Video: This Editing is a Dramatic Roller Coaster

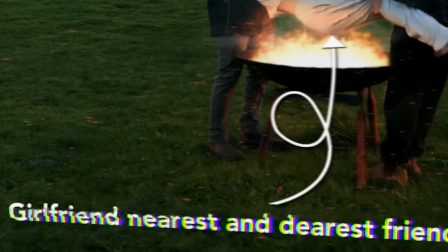But like what I'm paying attention to is the feet is like in the grass and it's got,
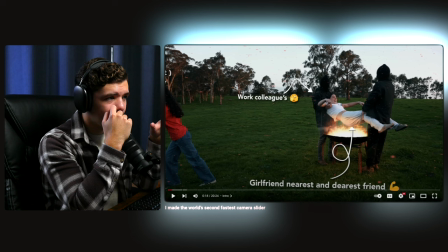So that's that's pretty impressive with how they did it and I don't know if I'm over complicating it more than it is But from what I think how it could have been done is Something like
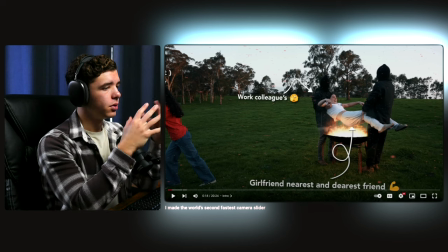that, but then another small thing Which is also 3d tracked is the fire particles that are going on very subtle but gives it that depth and and makes it look you know pretty sick with what's going on How on earth is that going to be possible? And then, which I've seen this before,
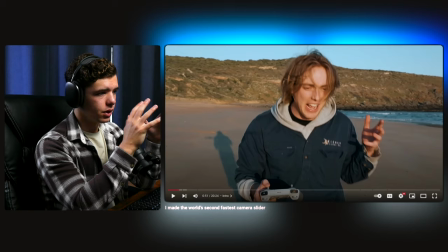but it seems like he recorded the voiceover on top of the shot of him walking on the beach because it does seem a little bit separated. He probably recorded the clip from, it's from a drone,
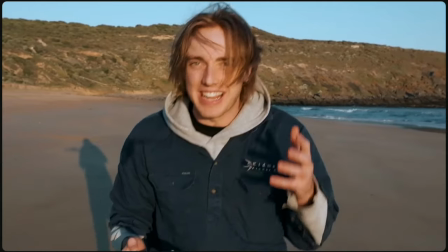and then just recorded the voiceover later on so that the audio is nice and crisp whenever he's obviously outside.
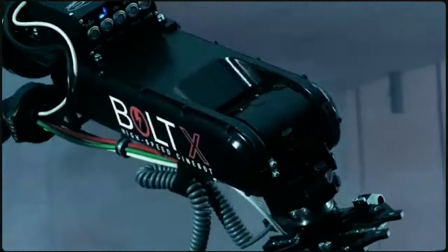Years, dare I say decades, invested millions in designing, refining, redesigning. How am I going to be able to create a robot?
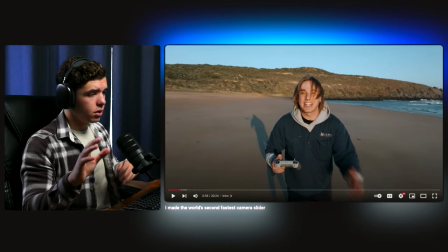And then another thing you'll notice towards the end here, the music does a very good job. He's trying to give that level of suspense and explain what's going on and the difficulty of it.
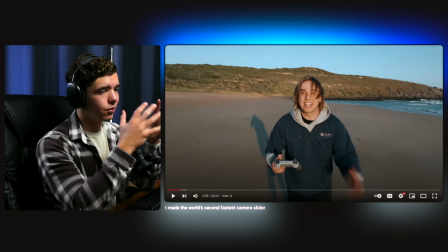And he does a really good job of raising the tension or suspense throughout this minute because of the music and the way everything's cut and built up.
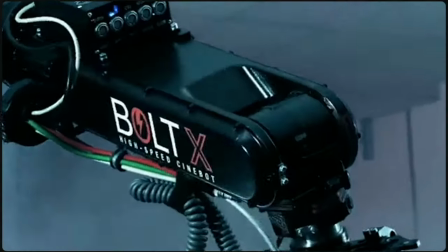You'll notice when the music starts to get more tense, the cuts will be faster between B-roll and also the way he's speaking is a bit quicker
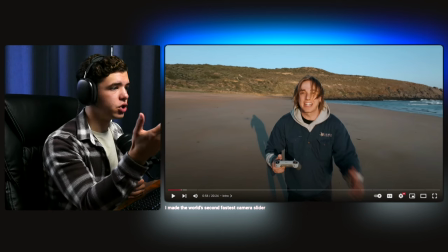and then he starts running in the shot visually showing you the pace is being really brought up.
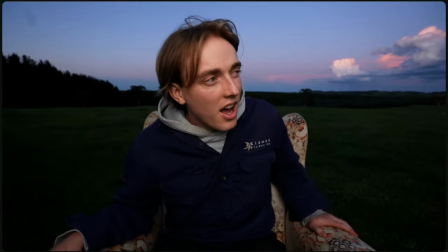Sorry about before I think I got a little carried away there because I don't even think that I need to build a robotic arm and I'll show you what I mean.
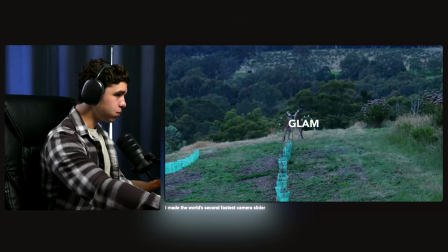Let's take a closer look at the shot from the glam bot that we actually want to recreate.
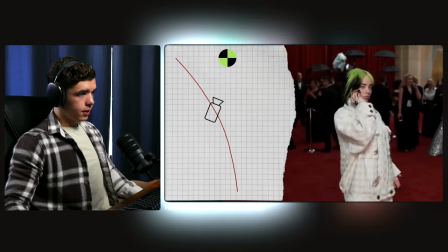If we track the camera we can then see that the robotic arm is actually moving that camera in a reasonably straight line and that That might be our first cuttable corner because it's Which,
yeah, those videos are pretty sick. With the whole slow motion stuff like that. I've seen a few of those.
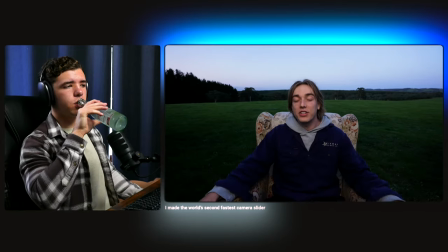So let's see how he does it.
Cool as that robotic arm is, it doesn't really seem like it offers any foundational advantages that we couldn't achieve in a different and potentially simpler way.
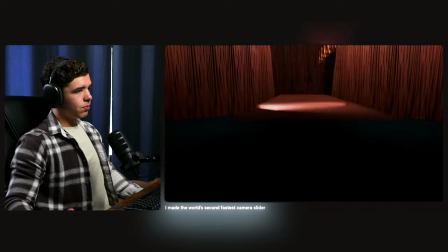And we can prove it. Let's construct a replica 3D scene.
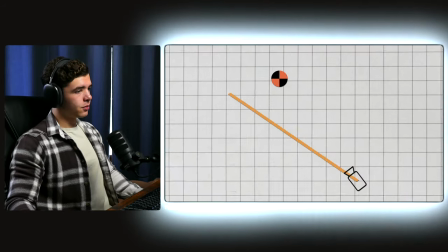Instead of using the glam bot's originally curved trajectory, let's constrain the camera so that it can only move in a straight line.
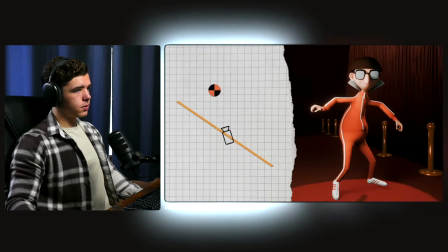And look at that. the shot looks super similar despite using a far simpler mechanism.
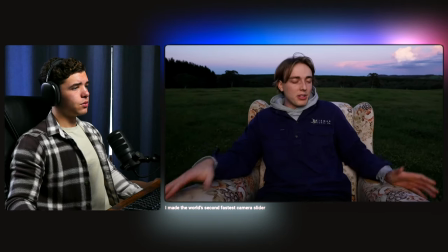So why don't we just ditch the robotic arm entirely and instead build something much simpler like a really big, really fast camera slider?
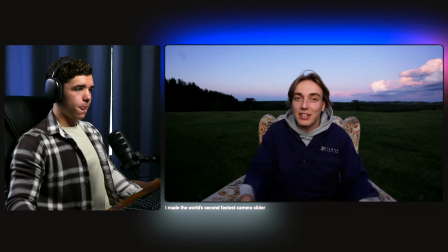Now don't get me wrong, that idea absolutely has its drawbacks, not the least of which has been able to see the rail in parts of the shot, but we've just proven it's perfectly capable of getting a very similar shot and the huge benefit is that there is a chance that I'll be able
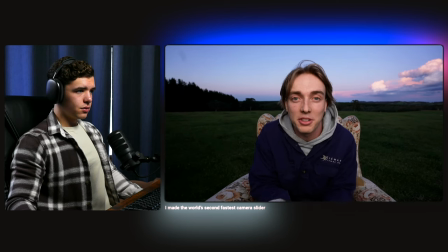to build it. There is basically zero chance that I'd be able to build a robotic arm to do what we need it to do. So really big camera slider sounds like a great plan.
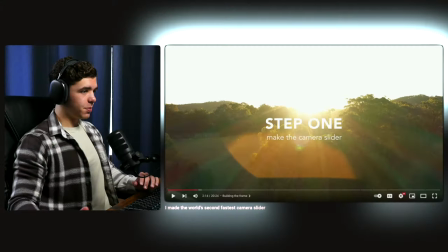All right, so he took this other minute to go more in depth on explaining and we're officially getting into the structure of the overall process of making the objective of this project.
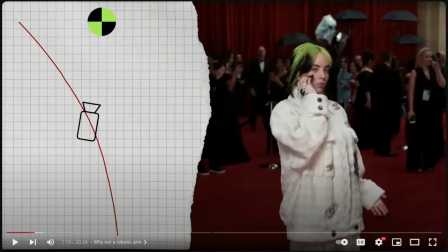So, you know, we've got some simple explanation type of graphics.
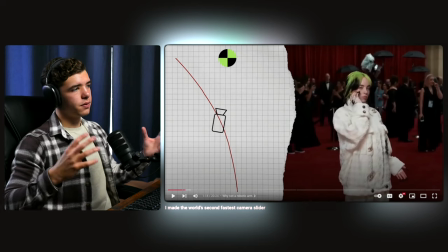You know, you've got the paper cutouts, different slide in, slide out, stuff like that, different animations. uh nothing too too crazy when it comes to the editing the music is pretty
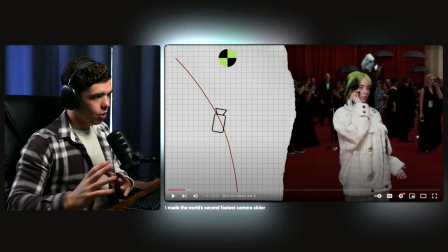good when it comes to just being a simple beat to go over the explanation and it flows nicely into the other track or or section with the music because it's kind of like an instrumental and then it goes into the actual song and then also you got some animations here
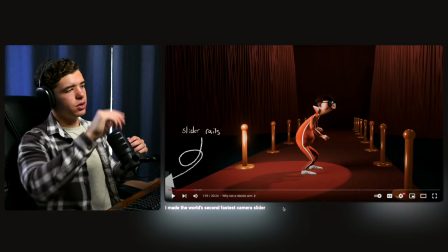it looks like there's some type of wave type of thing to the drawings or whatever that it looks like there's some effect over top of it that's tracked in these animations that you know obviously gives it its own style and I wonder if he's going to keep that up throughout the project because those are subtle small things that that you pay attention to but yeah I mean nothing too crazy on to step one